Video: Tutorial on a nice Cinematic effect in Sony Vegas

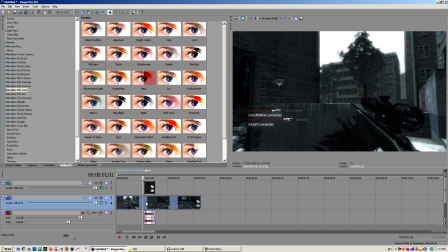249s
And what I'm gonna do now, I know there's like ways you can do this easier without having to cut the footage,
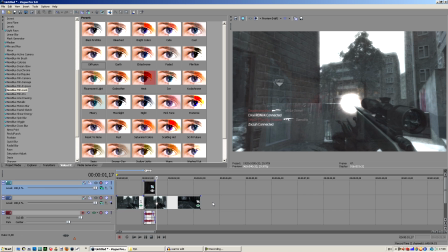257s
but I just wanna keep the same, so I'm gonna cut my footage here. There we go, and I wanna drag down your pasty a little,
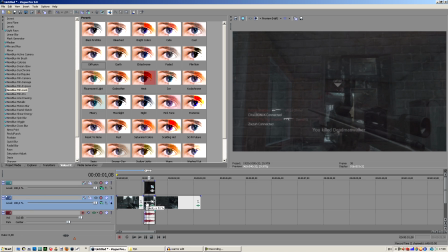266s
till you guys like well visible without like losing the M4 and everything, you know.
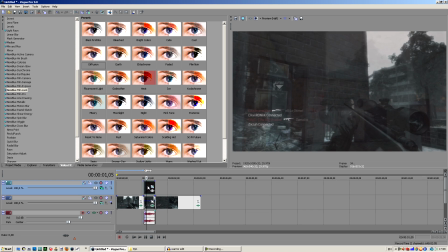274s
But right, it just looks okay for now. We'll come back to this later.
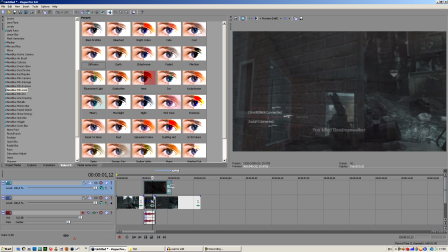279s
So we got our animation in here, and I wanna give it a little slow motion to make it a little more dramatic effect, you know. Just looks nicer in my opinion. I want to have it fade out here. So actually, Control Z to do like this over.
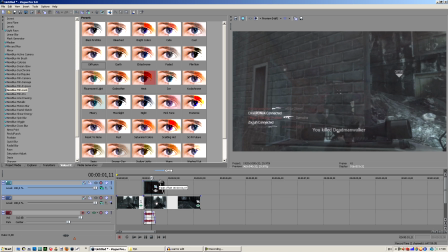298s
I want to drag this out first, fade it, and then select here and take down the opacity.
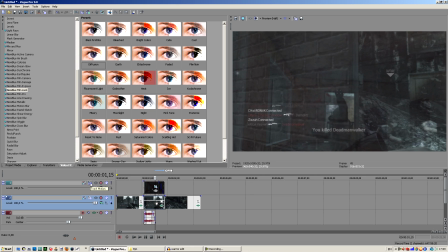307s
It looks alright. I'm not gonna go too much into it. So I want to press the track motion here, and you'll notice you have a time bar here.
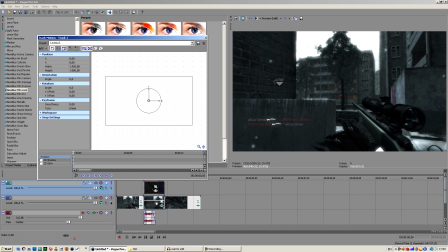313s
So please keep in mind that when you're gonna use multiple
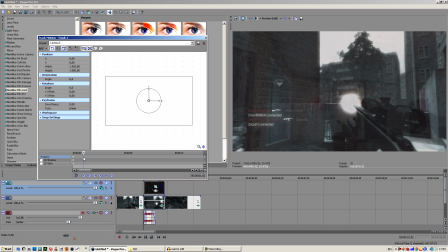319s
of these actions in a single project, you wanna, how do you say, like, you wanna make sure it resets after your animation, because otherwise you'll see stuff moving and you don't want that to happen.
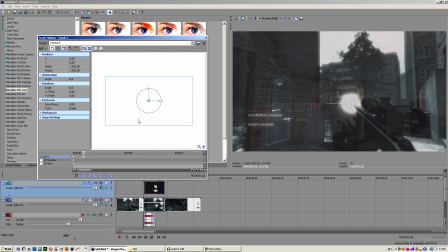332s
You'll find it out once you start playing with it. So I wanna drag it a little more to the right, and I instantly notice
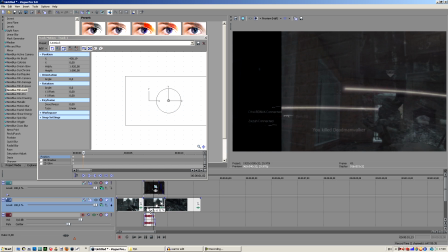345s
I wanna take this down a little bit more for now, so we can let's just take it down all the way so we can have a nice view of our cinematics gonna look.
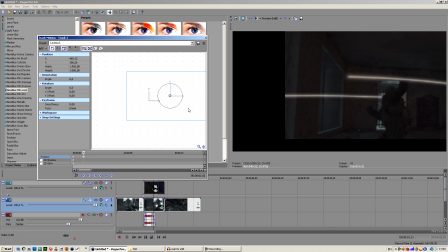353s
So I want him to be placed on the right here, and what you'll instantly notice is like the black area around,
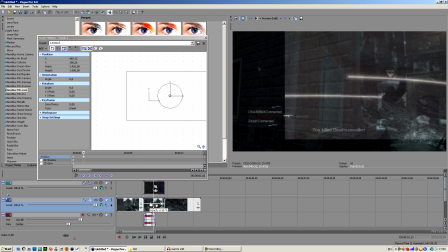360s
and it will look like this white in the video. So what I want to do, actually want to make it bigger.
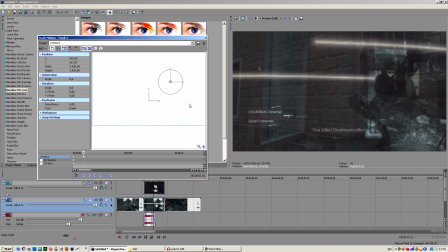368s
You could also use cookie cutter and then add a feather to it. It's a way of doing things, but I think this actually looks nice, because
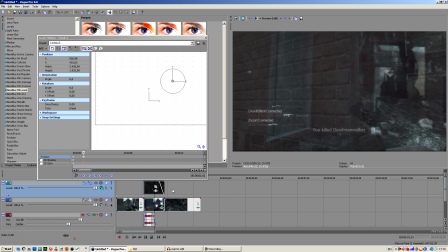377s
it's nice to see like a really big person drop down like that.
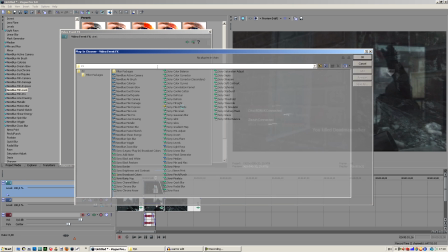382s
I think it looks alright. So I'm just gonna leave it with that, and I wanna add a color curves to the cinematic and just make it a little
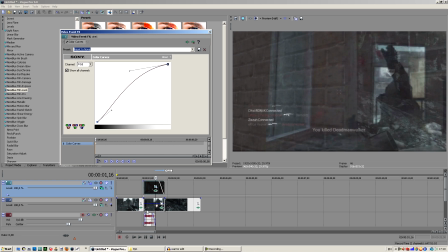391s
lighter, so it will just be a bit easier visible, and it will give more of a, like this, where you can actually see what's happening, you know? So like that, and then it's gonna fade out.
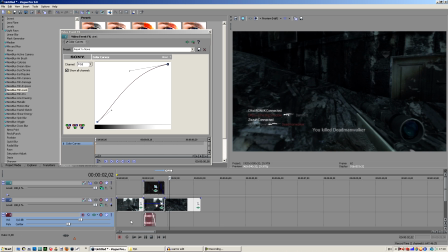405s
I think it looks pretty nice. So that's mainly it for this tutorial.
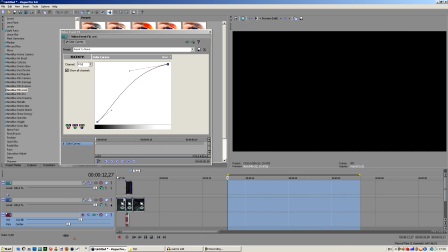412s
I'm just gonna give it a quick render here.
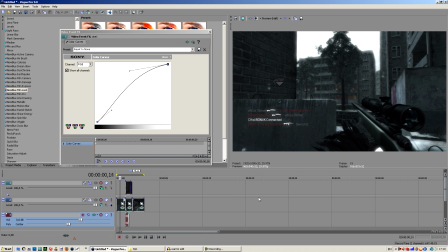417s
Hold shift and press B for this, and it's rendering here.
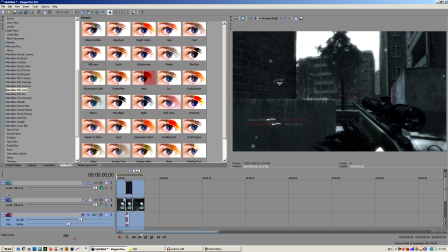424s
I can close the color curves. Alright, so I wanna play and let's just see how things look.
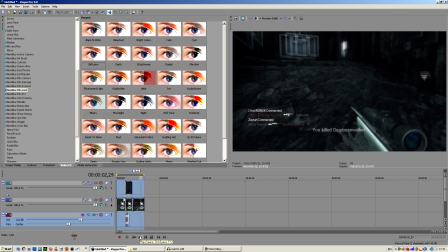431s
Alright, well, it looked alright.
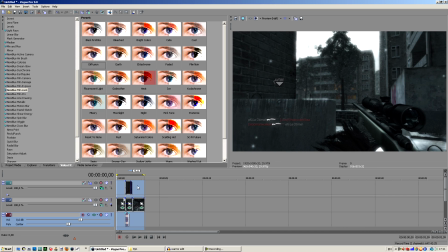433s
Of course you can like slow motion, fade in, and all kinds of crazy stuff, but you get the point, and that's what this tutorial is about.
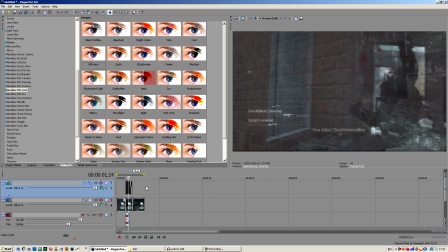442s
Perfection always takes a little longer than just doing three things.
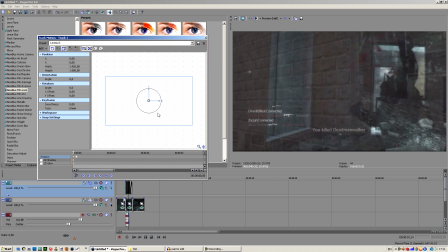446s
And by the way, I just noticed I gotta take this down just a tiny little bit.
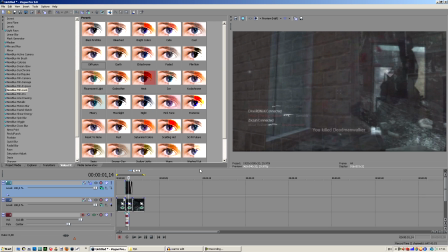452s
Wait, no, I already know what the problem is, but whatever. So yeah, that's mainly it.
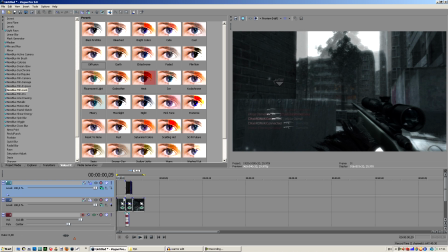457s
I hope you guys enjoyed. Please leave a thumbs up for the video if you like really enjoyed it.
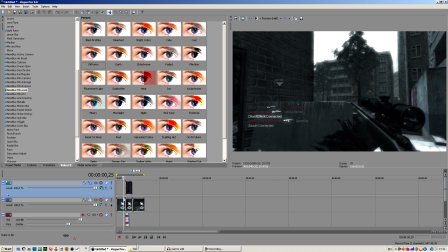464s
It helps me out, and if you want to see more videos and want to keep on track with me, then please go ahead and subscribe, but I'm not going to beg you for it, it's your choice. So that's mainly it. This has been Bullet, and I'm out. Bye guys.